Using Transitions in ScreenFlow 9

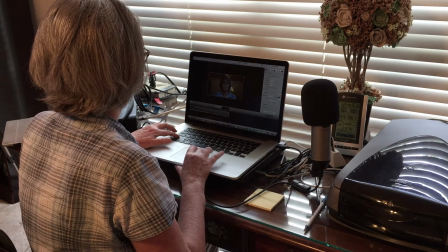(0:00)
Beginning videographers often have the most difficulty with editing, which can be technically challenging.
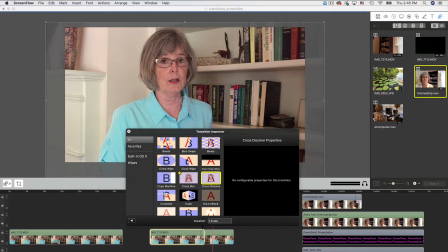(0:07)
One aspect of editing that beginners may overlook is using transitions between video clips, but good transitions can make a big difference in how professional your video looks.
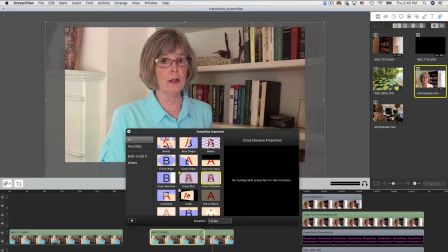(0:18)
In this tutorial, I'm going to show how to apply transitions between video clips using the screen capture application ScreenFlow, and go through a few specific examples such as transitioning between mismatching segments of a speech.
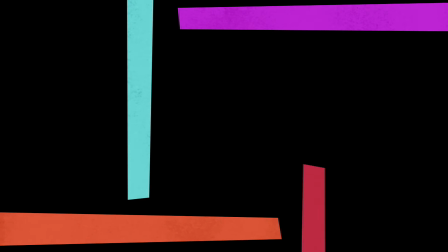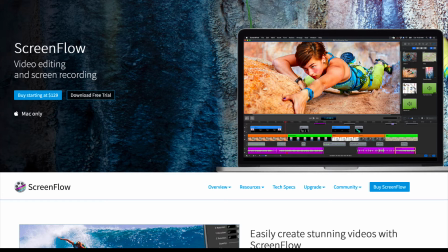(0:41)
ScreenFlow is a video editing and screen recording application for the Mac, and I'm using version 9.0.5.
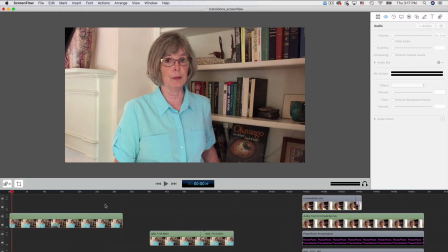(0:51)
Okay, I've got my ScreenFlow workspace open. Let's first take a quick look at how to add a transition between video clips using a video I made about scientific writing tips.
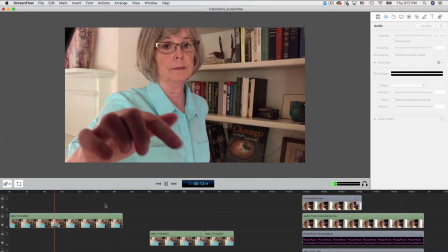(1:02)
In this clip, I'm speaking to the camera, but at this point, I have to stop and reset the teleprompter because I made an error.
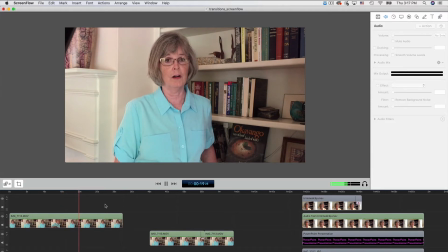(1:11)
I want to cut that part out, plus the segment with the mistake. First, select the clip, which is indicated by a yellow outline. Then position the playhead where the first cut will be and tap the T key.
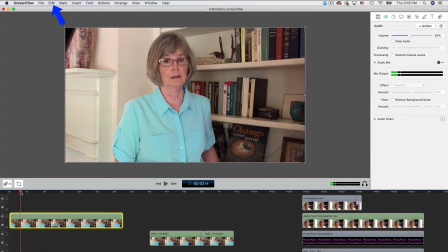(1:27)
You can also go to Edit and select Split. Now the clip is split. I find the end of that segment, which is where I begin speaking again. But I want to leave a little bit of buffer for the transition overlay.
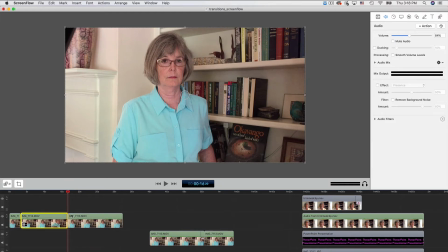(1:47)
Now all I have to do is select that cut segment and tap the Delete key. When I close up the gap and play the video, you can see where the two clips don't exactly match up.
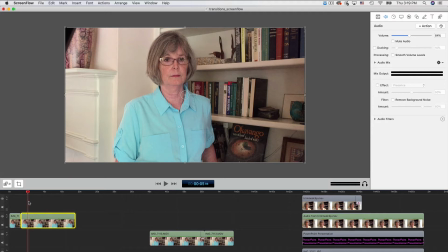(2:00)
We can hide this abrupt jump with a transition. Hover the cursor over the clip and you'll see a gear. Click it and scroll down to Add Beginning Transition. Now you see the transition at the start of that segment.
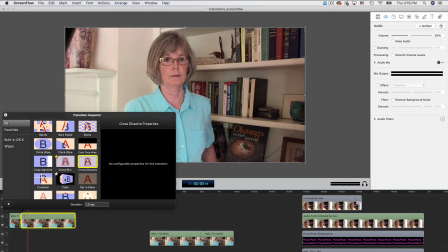(2:19)
Double-click on the transition and all the types of transitions appear. If you hover the cursor over each one, you'll get a preview. The default, Across Dissolve, is selected, but we can switch to one of the others.
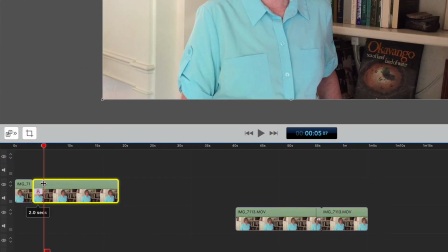(2:40)
You can change the duration of the transition by dragging this line.
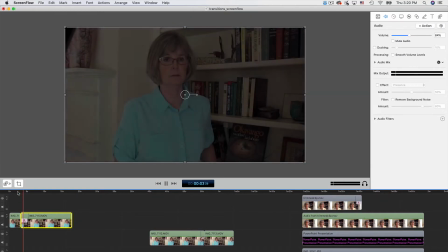(2:48)
Now when we play the clips, the jump between clips is less jarring.
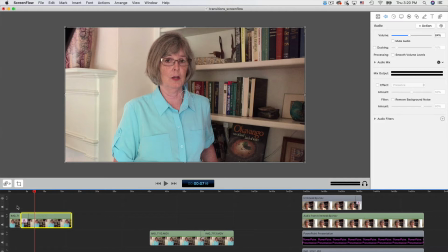(2:53)
We can do one more thing that makes this transition look planned rather than a cover-up of an error, and that is to rescale the second clip like so.
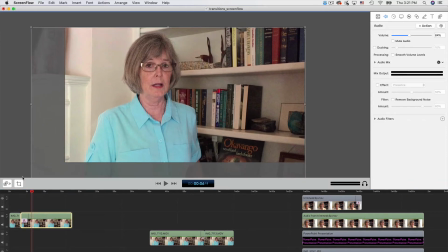(3:05)
Select it and drag a corner to resize, and then reposition so that my eyes are in the same position in the frame.
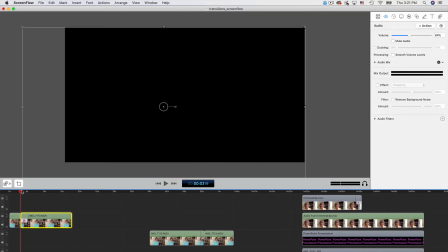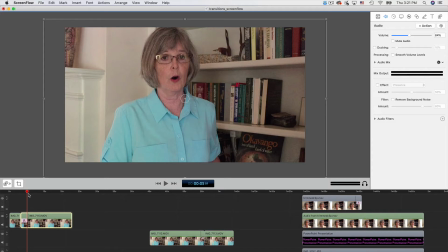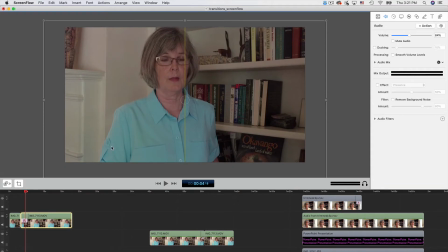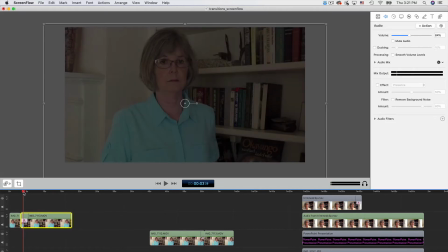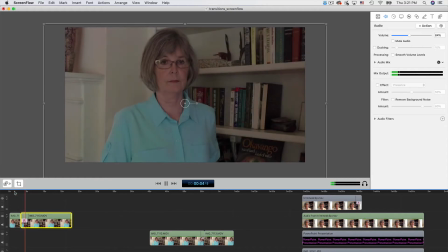(3:38)
Now when we play the clips, the transition and slight zoom in seem planned.
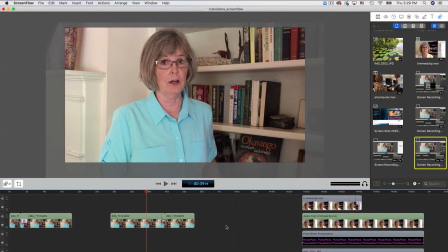(3:44)
One problem you might encounter when there's not enough of a buffer at the beginning or end of a clip to accommodate the transition is loss of the audio.
Here will help you see what needs to be accomplished in writing your manuscript.
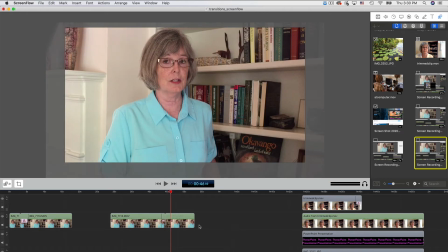(4:00)
As you heard, my last words in the first clip were essentially cut off by the transition. But there is an easy fix.